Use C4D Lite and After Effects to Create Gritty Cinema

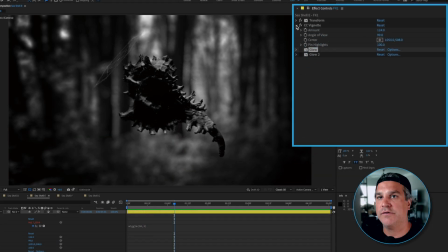Next, I applied 2 versions of the built-in After Effects glow. The first one I applied is just a threshold of 60, a radius of 172, and an intensity of 0.6. And after that, I applied a second glow, again, a threshold of 60,
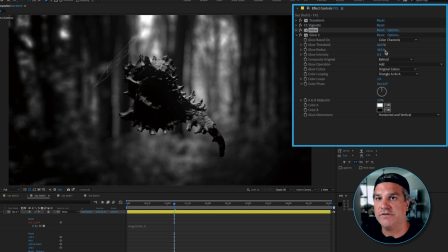a higher radius of 462, and a lower intensity of 0.3.
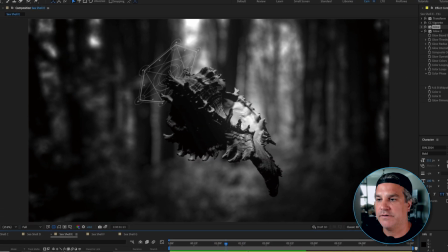So let's just take a look at this now, but it's already getting much more interesting at this point. So now our next composition is another adjustment layer over the top. So I'm gonna turn that one on.
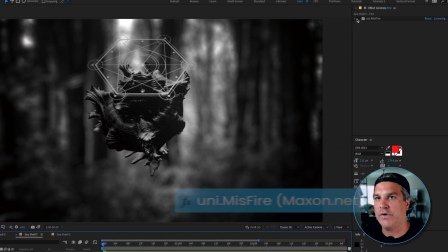And for this one, I applied a red giant effect called Misfire.
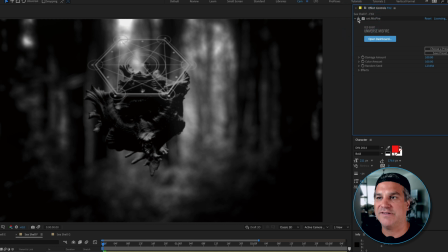And you can see it adds even more contrast, it darkens it up, it actually adds a little bit of a blur here.
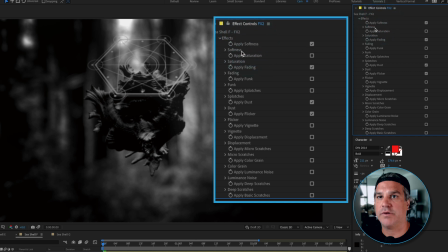And you can tell under effects, I've got softness applied, and that value is fairly small. I've got saturation applied, I've got splotches, dust, and lastly, a post contrast filter applied.
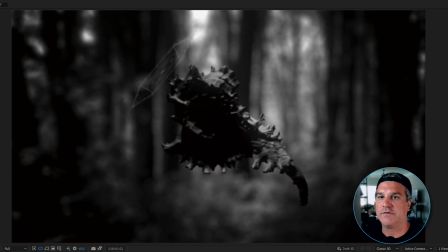And with that third party effect, it's starting to give it this really interesting old school, old film vibe. It's got a lot of flicker to it. And we're almost there. It's really, really close. It's all about the subtleties at this point, just to make it even better. One more adjustment layer. And you may ask, why didn't apply all these effects to one adjustment layer? I like to have flexibility in my workflow. So a lot of times I will apply certain effects to certain adjustment layers and then layer those adjustment layers.
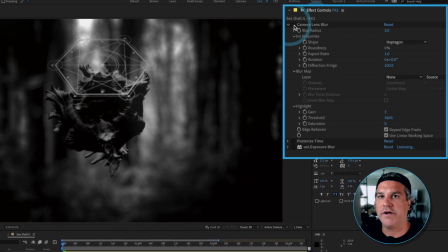We're gonna turn that one on the top. And the first one I have applied here is a small camera lens blur, a radius of 3. And that's just to soften things up just a little bit more at this point.
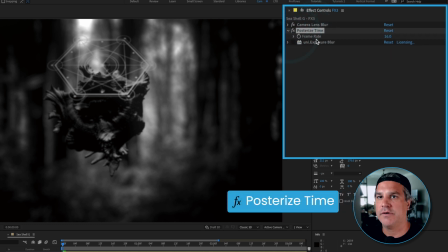Next, I've got a posterized time applied of 16 frames per second.
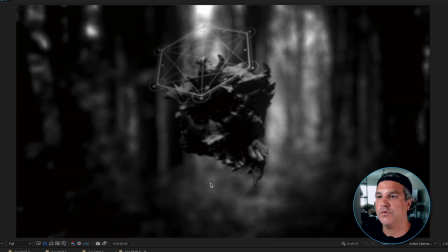And what that's gonna do is it's gonna slow down that really smooth motion and give it a more of a stop motion feel.
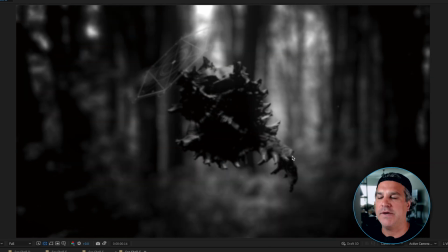But you can see, especially like in the flickering, it makes it look really old school and it's a really cool look.
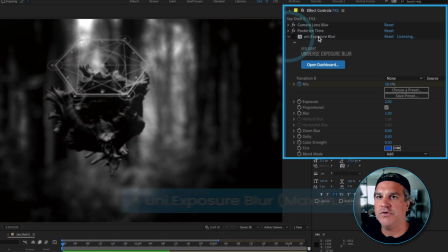And then the last effect I applied here is a uni exposure blur. This is again by Red Giant.
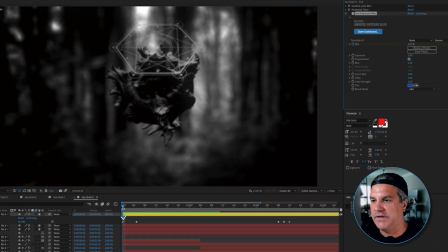And I've got a keyframe here set at the beginning, and this is just to transition things on.
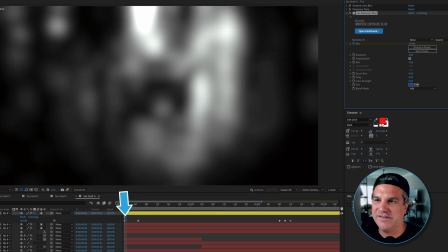So I will turn that on and you can see it's just kind of blown out, very blurry.
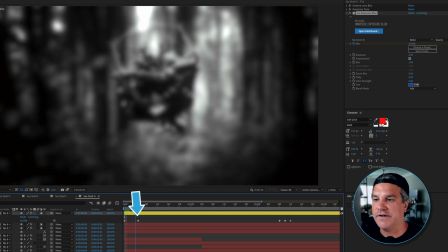But as we move forward, it gets less and less to finally reveal our image here.
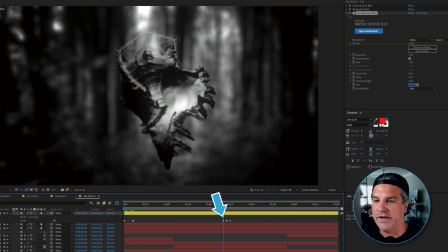And then as we move further down, again, I added a few keyframes here just to give it some visual interest. So it kind of over the course of two frames, it gets blurry and hot and then goes back down to nothing.
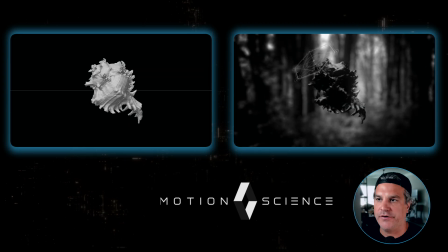So let's preview this and take a look at it. And there you have our final render. Pretty cool stuff, right?
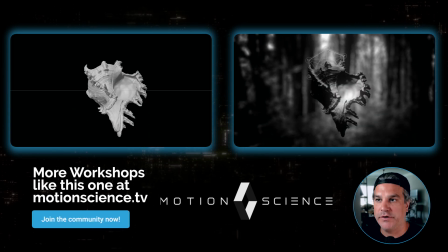If you look at what it was to begin with and what we created just from a very simple Cinema 4D project to this,
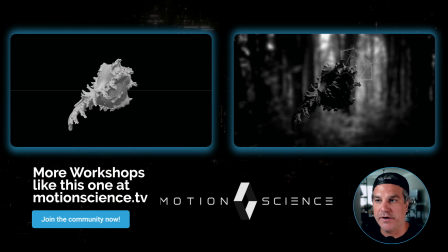it shows you the true power of compositing in After Effects. If you've enjoyed this After Effects training, you're gonna love the in-depth version available in our Motion Science membership. Inside, I take you through my entire creative thinking process in much greater detail, and I provide you with the project file to explore.
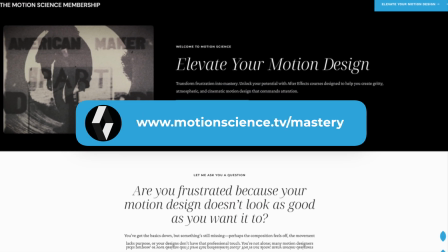By diving deeper, you're gonna learn how to think like a professional motion designer and solve creative challenges and elevate the quality of your work. I'll see you next time.